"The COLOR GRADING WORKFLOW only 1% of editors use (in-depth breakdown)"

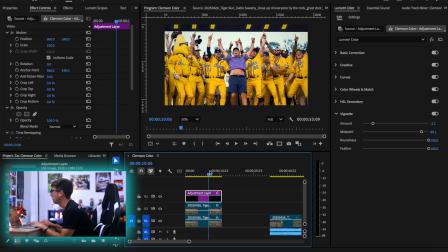3458s
Because when it's darker, I think it looks more natural, but I think it has more of like an oomph when it's brighter. So I think I want to keep it brighter because he's really the subject.
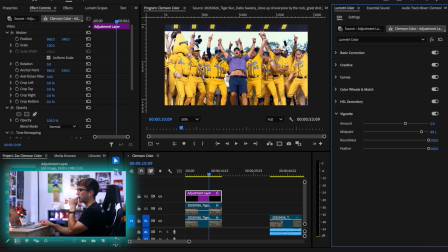3469s
So honestly, I'm wondering if what I did where I was like really overemphasizing the yellows, maybe I want to be overemphasizing the purples.
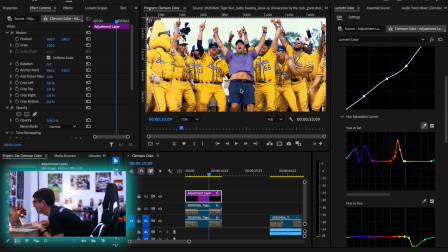3476s
So maybe I come back in here to my curves and I just really want to give some oomph to those purples. Just do something like this. I need Premiere to concentrate for me.
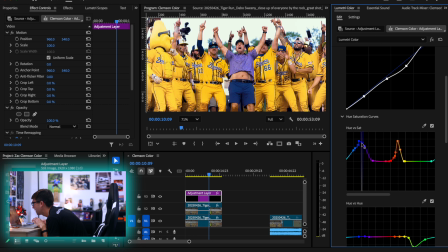3491s
We just did something like this though, where we can really make like the blues and the purples have a lot more oomph. Yeah, that's looking better. That's looking better.
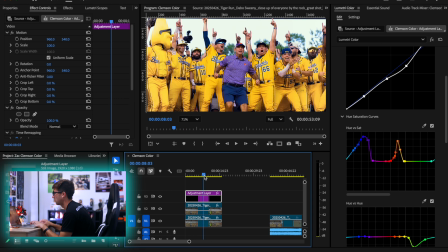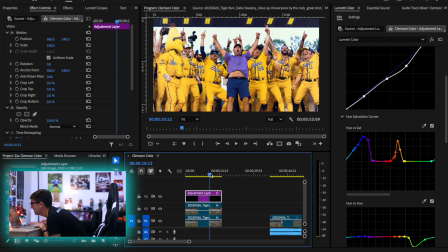3513s
Now that I'm liking a lot better. It has kind of like a dreamy feel to it, which I'm kind of liking actually. It kind of just feels like a, oh my God, this is a dream type of moment, which it was. Like this was such a cool moment and it kind of did feel like a dream. So I don't hate that.
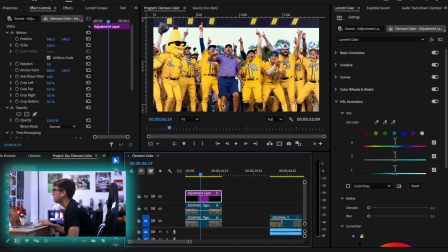3527s
So yeah, I'm really liking how this is looking, but I think I want to do one more adjustment in our HSL sliders.
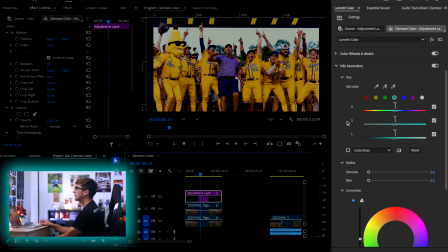3535s
So HSL Secondary is basically, think of it as a color mask where you're masking the colors.
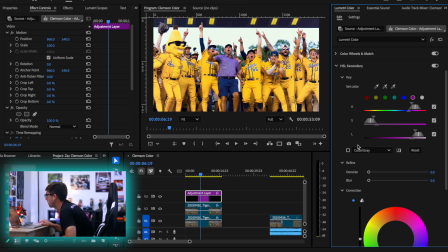3544s
So I can pick the color I want to mask out, which is going to be the purple. And if I come in here, if I click this is going to show me an overlay of what is masked.
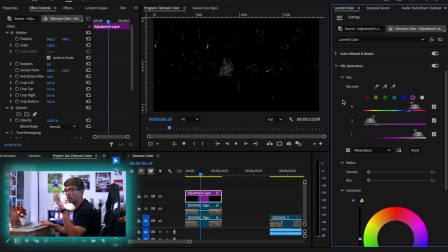3552s
So everything white right now is in my mask. Everything not white is not in my mask. So I can adjust this. So basically, I just want to have,
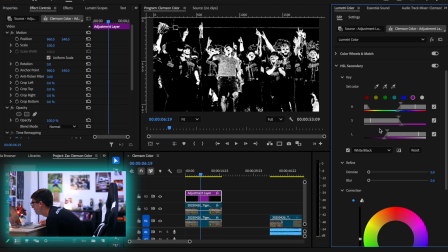3561s
I believe I just want to have Dabo in the mask, Dabo in the skin, because what we're going to do is we're going to make everything outside of it a different color. is the plan. So we're gonna invert this now.
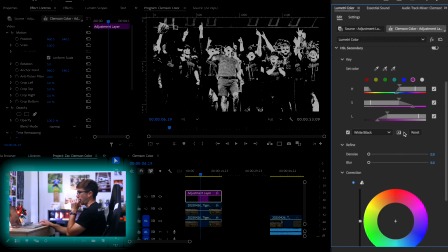3580s
So now whatever adjustments I make down here are gonna happen to everything that's in the white.
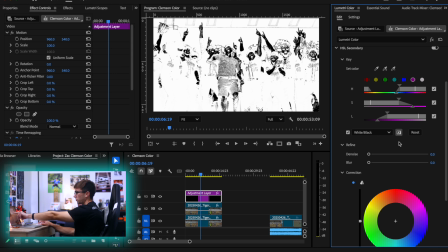3586s
So it's gonna be basically everything except our skin and our shirt. So now I'll just show you real quickly.
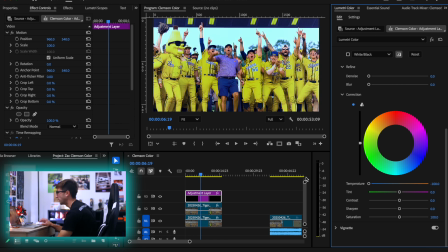3592s
If I wanna adjust the temperature of everything else, boom, we can do it. And I'm really liking how that's gonna look. Or we can make it warm, or we can really do whatever we want with it.
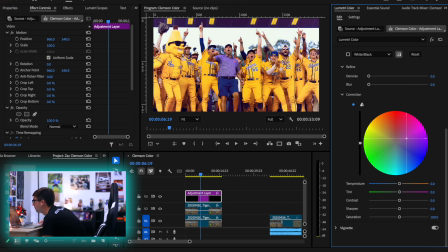3601s
But I wanna go into our wheels here, and I just want to really push some color contrast into this. I like the teal personally. A little bit of teal never hurt nobody.
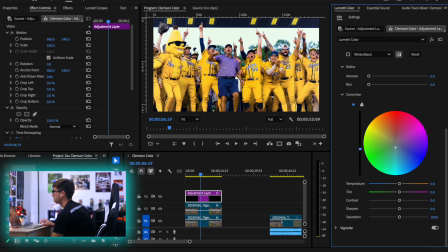3616s
Yeah, we can even make the mask darker or brighter. So probably wanna go about neutral. Maybe we don't need to move that. We can even adjust the contrast and the sharpening. So if I wanna just uncontrast everything that's not him, could be a really interesting look.
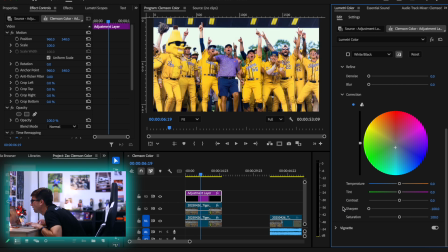3633s
Unsharpen everything that's not him. Don't want to do that though, because there's too much that's in there.
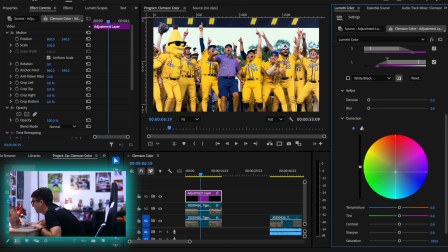3639s
But yeah, that's looking good though if we just push a little bit of this teal in there.
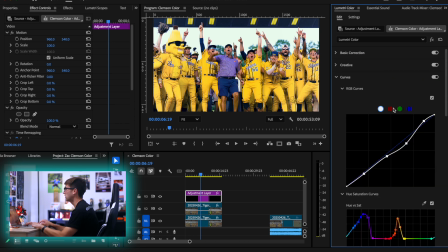3647s
I'm really liking that. Now maybe we come into our curves. So these curves I didn't describe earlier, these affect the colors. So again, remember, contrast is everything here. So the contrast being, you know, the green, if I push the green up, it's gonna put green into the image.
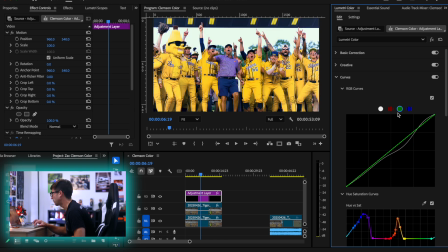3664s
If I pull it down, it's gonna put purple into the image because purple is the opposite of green. Blue, we can go up for blue, down for yellow. Red, we can go up for red, down for cyan. And I think I wanna add a little cyan into this.
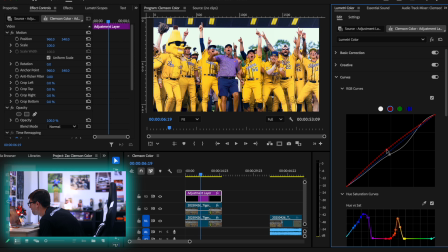3678s
So our midtones, I wanna keep red, but our shadows, I wanna put a little cyan into, because why not, right? Our highlights, I don't wanna mess with too much. Yeah, now that's feeling good. That I'm starting to like.
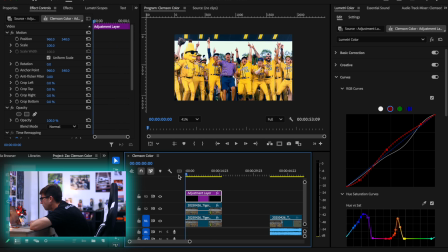3698s
Now I'm still not sold on the white vignette. So I'm wondering what it would look like if I made that a darker vignette, but we're gonna just watch it first.